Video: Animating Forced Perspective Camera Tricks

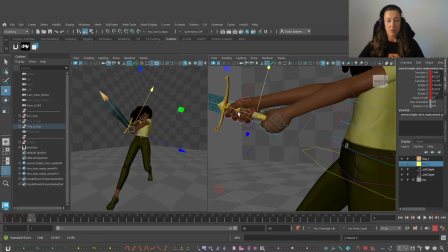[12:38]
do this? Yes, I like that. Too much, a little bit less. Yes. So I have a little bit of overlap of this arm over her chin.
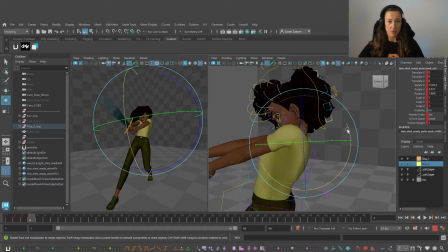[12:51]
But let's emphasize that even more. Going to push this further.
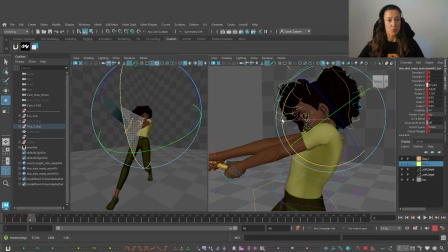[13:05]
And her head lower.
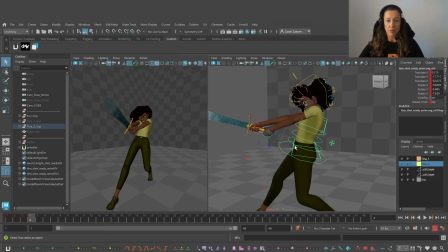[13:10]
I want also to break a little bit of this line that's so straight. So I'm going to take both of this. So I'm gluing it together. And
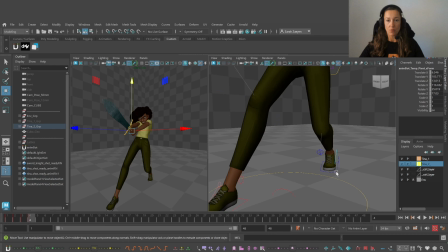like that, so that I have a nice line of action over here. And let's widen the stands also to open up this pose even more.
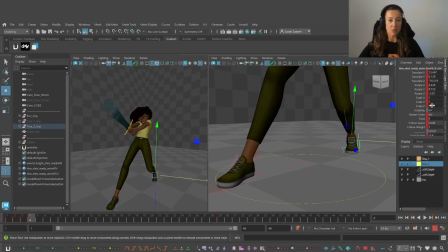[13:43]
Like that, so that this leg wasn't vertical anymore. And let's scale this foot, this back foot. Let's make it even smaller. And this front foot, let's push it over here
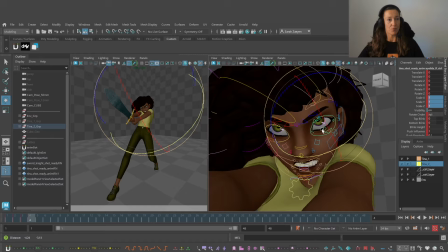[13:59]
and rotate it a little bit to give it to follow the line of action, but without losing the silhouette of the foot. And then let's scale this up because this is a front foot. And we want to have it bigger.
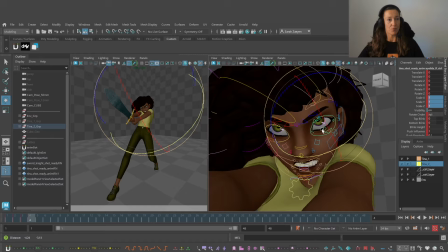[14:15]
Now, what we can do here is play with the face as well. We have many areas where we can overlap stuff. So one tool we have that's very helpful. Here the camera is locked so that I will not be accidentally move around and screw it up.
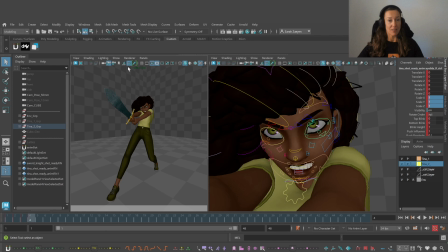[14:35]
But if I have to watch closer, we can press backslash. It will deactivate this tool. This is the pan and zoom tool. And with the tool activated, I keep backslash pressed. And if I press the right button and I drag, I can zoom.
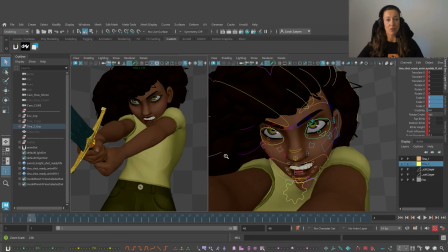[14:54]
And with the middle button, I can pan.
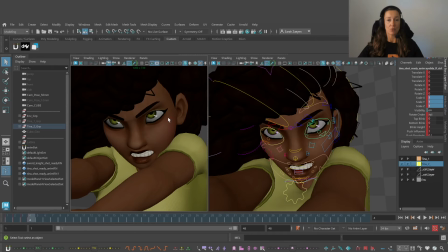[14:56]
And this is very helpful when I'm focusing on an expression in one of my shots and I don't want to go crazy in the perspective and I want to check out really what's happening on camera.
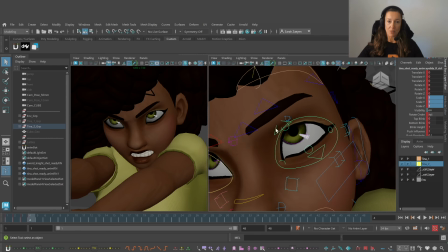[15:10]
That's the most important thing. So once we have set it up, what we want to see, I'm going to open those eyes because somebody that's angry is really opening their eyes.
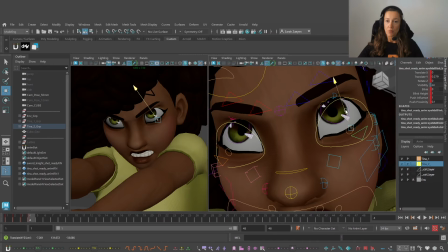[15:24]
And while I move the up lid up, I need to adjust also the lower lid.
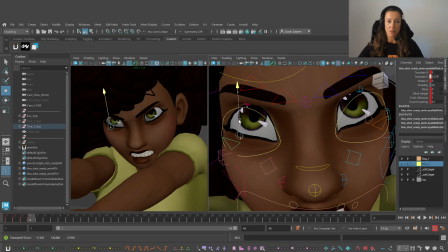[15:31]
Let's pull up also those corners. This, and let's give it a little bit of asymmetry. So this eyes will be a little bit more close than the other one.
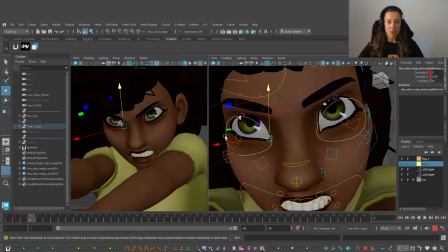[15:49]
Don't be afraid to break the rig. The important thing is what the audience sees through the lens. So what I'm gonna do now is to push this eyebrow lower
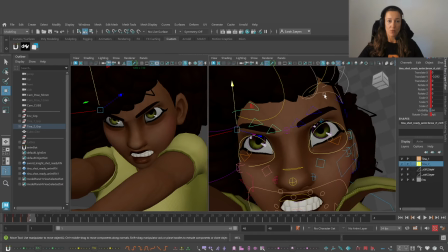[16:07]
and
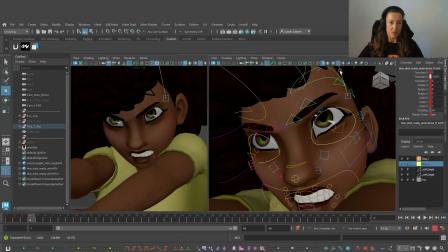[16:11]
this one even more, and curve it also a little bit. So let's make her super angry.
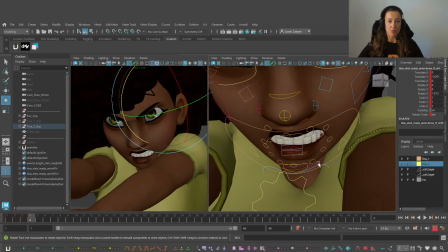[16:20]
Yes. And let's change also her mouth. I want to push the perspective on her face as well. So I'm going to rotate this and push this over here.
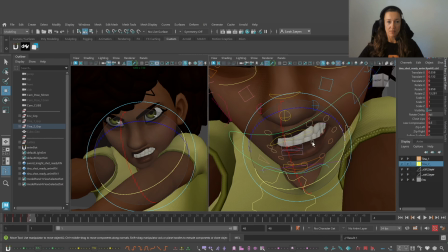[16:38]
Push this over there. Even more.